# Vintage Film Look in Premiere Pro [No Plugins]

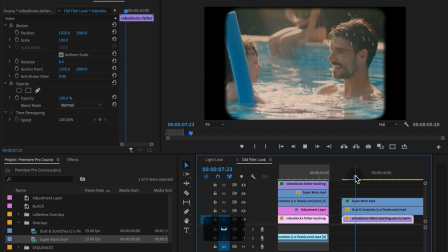(4:04)
I played around with this one before, and I think that 175 is about normal speed.
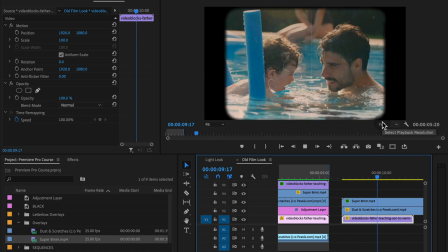(4:10)
It might be a little bit faster than normal speed, and that's totally fine because I feel like with these vintage cameras,
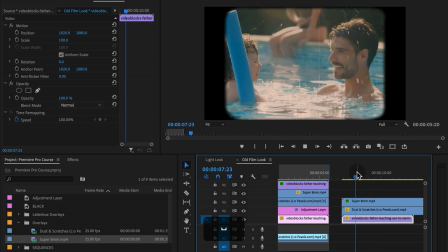(4:18)
sometimes the speed of them weren't perfect, especially for the more inexpensive cameras that people can buy from home. So that's pretty awesome. The next thing we're going to do is do a little bit of color grading.
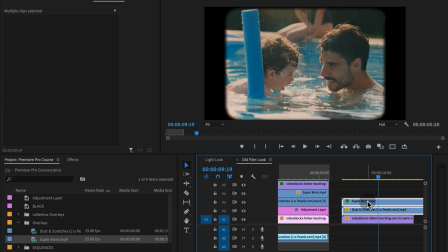(4:33)
So I'm actually going to take my Super 8 millimeter and dust and scratches clip and move it up
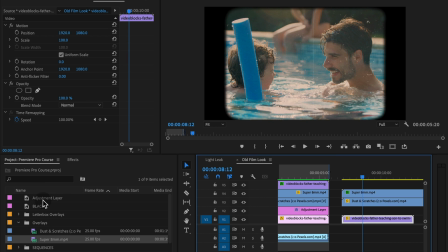(4:38)
a track so that I can add an adjustment layer in between.
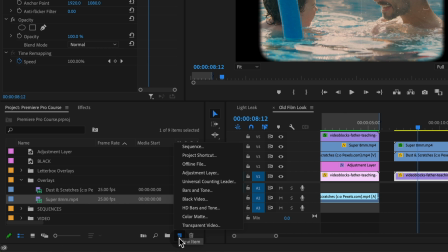(4:43)
And if you don't know, an adjustment layer is down in this new item button, adjustment layer.
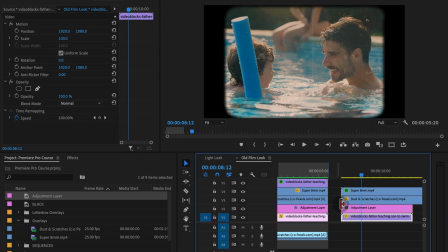(4:48)
It'll pop up here and you can just apply it to this track. And now everything we apply to this adjustment layer will apply to whatever's beneath it. And I want it to apply just to the video clip and not to the Super 8 or dust and scratches.
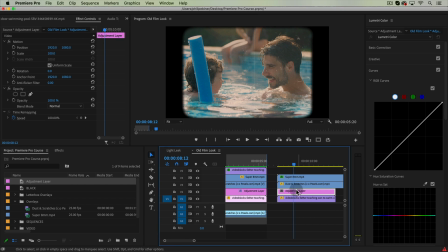(5:04)
And that's why I'm putting it below those two tracks. So with the adjustment layer selected, let's go to the Lumetri Color panel.
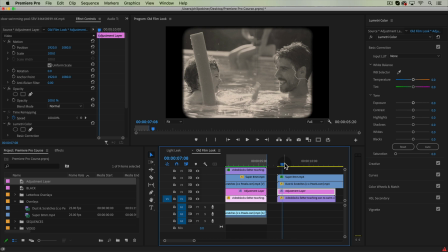(5:11)
If we drop this down to black and white, that automatically gives it more of that vintage look.
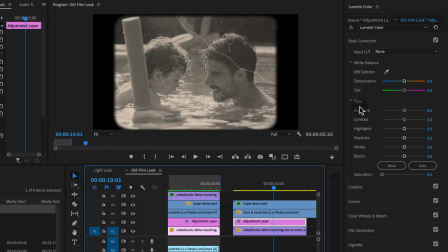(5:17)
We can also play around with the overall exposure. We know that old cameras, again, especially the more inexpensive ones, if you're using Super 8 or what have you, it didn't get exposures as, it didn't have as much dynamic range as modern cameras. So we might like boost the whites. I still want a little bit of contrast, but I don't mind sort of that faded look with the blacks being up high.
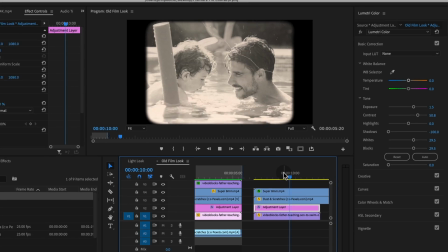(5:50)
Something like that looks pretty good. Maybe a little bit too overexposed.
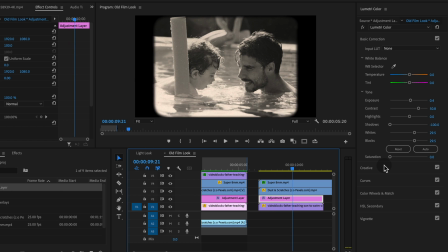(5:58)
So that looks pretty good. Another thing we might want to do is under the Creative tab, we might want to drop our sharpening just a little bit, because this old film, it was rarely as sharp as our modern cameras.
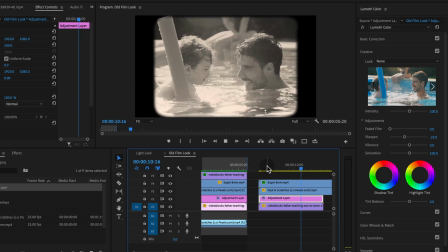(6:13)
The focusing mechanisms weren't as easy to use, and that super sharp sort of style that we get now is
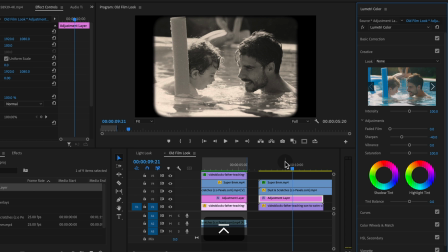(6:22)
not exactly what it was like back in the days of shooting on film.
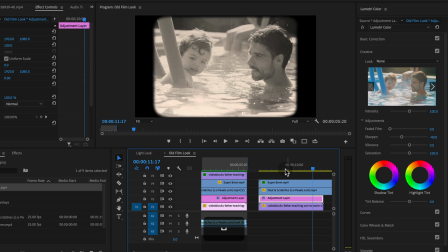(6:28)
So that helps sell it even a little bit too.
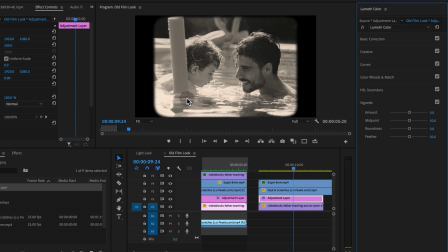(6:33)
The next thing we might want to do is add a little bit of a vignette to this clip. So I'm going to drop my vignette all the way down. I'm going to increase the feathering and drop the midpoint all the way down as well, and also increase the roundness just a little bit.
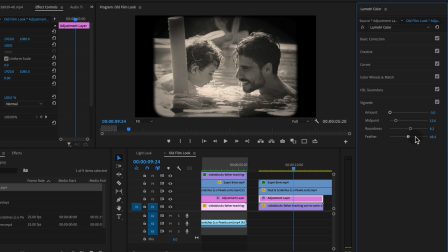(6:49)
And then from there, we can actually play around with these settings to whatever you think looks good. See what it would look like without a feather. Feathering, of course, we want some feathering for this.
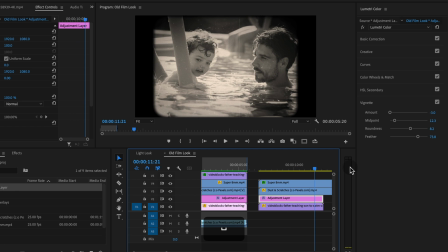(7:06)
And that's a pretty darn solid film look. Now, say you don't want the black and white look.
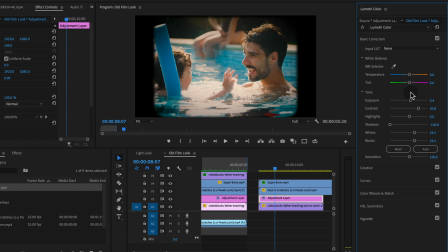(7:12)
That's totally fine too. Of course, we can just bring it up our saturation. Our contrast is a little bit high, but that's not bad. Maybe we want to add sort of a warm tint to it. So we just take our temperature slider, slide it up, maybe just drop our saturation just a little bit.
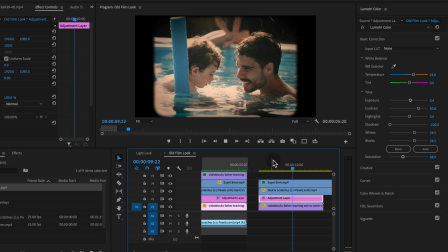(7:30)
This is more of that sort of super 8mm look that you might be going for. So that's pretty much all you need to do to get this effect. I'm going to continue and show you a couple tricks.
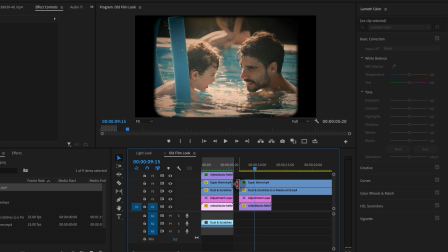(7:43)
If you don't have these super 8mm and dust and scratches effects or don't want to use them,
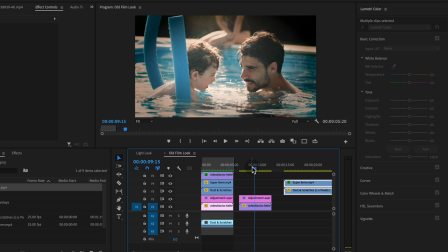(7:50)
we can still get a pretty good effect right with all of the tools we have in Premiere Pro.
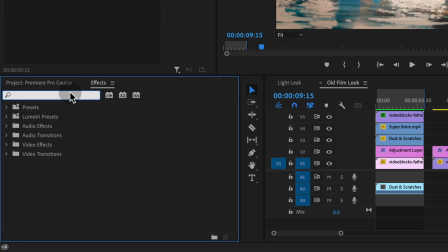(7:55)
So under effects, if we go and search for grain, we have the noise and grain folder.
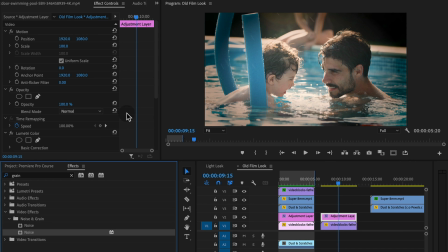(8:03)
If we take this noise filter, apply it to the adjustment layer again, and then go up to effect controls, we can add a bit of grain.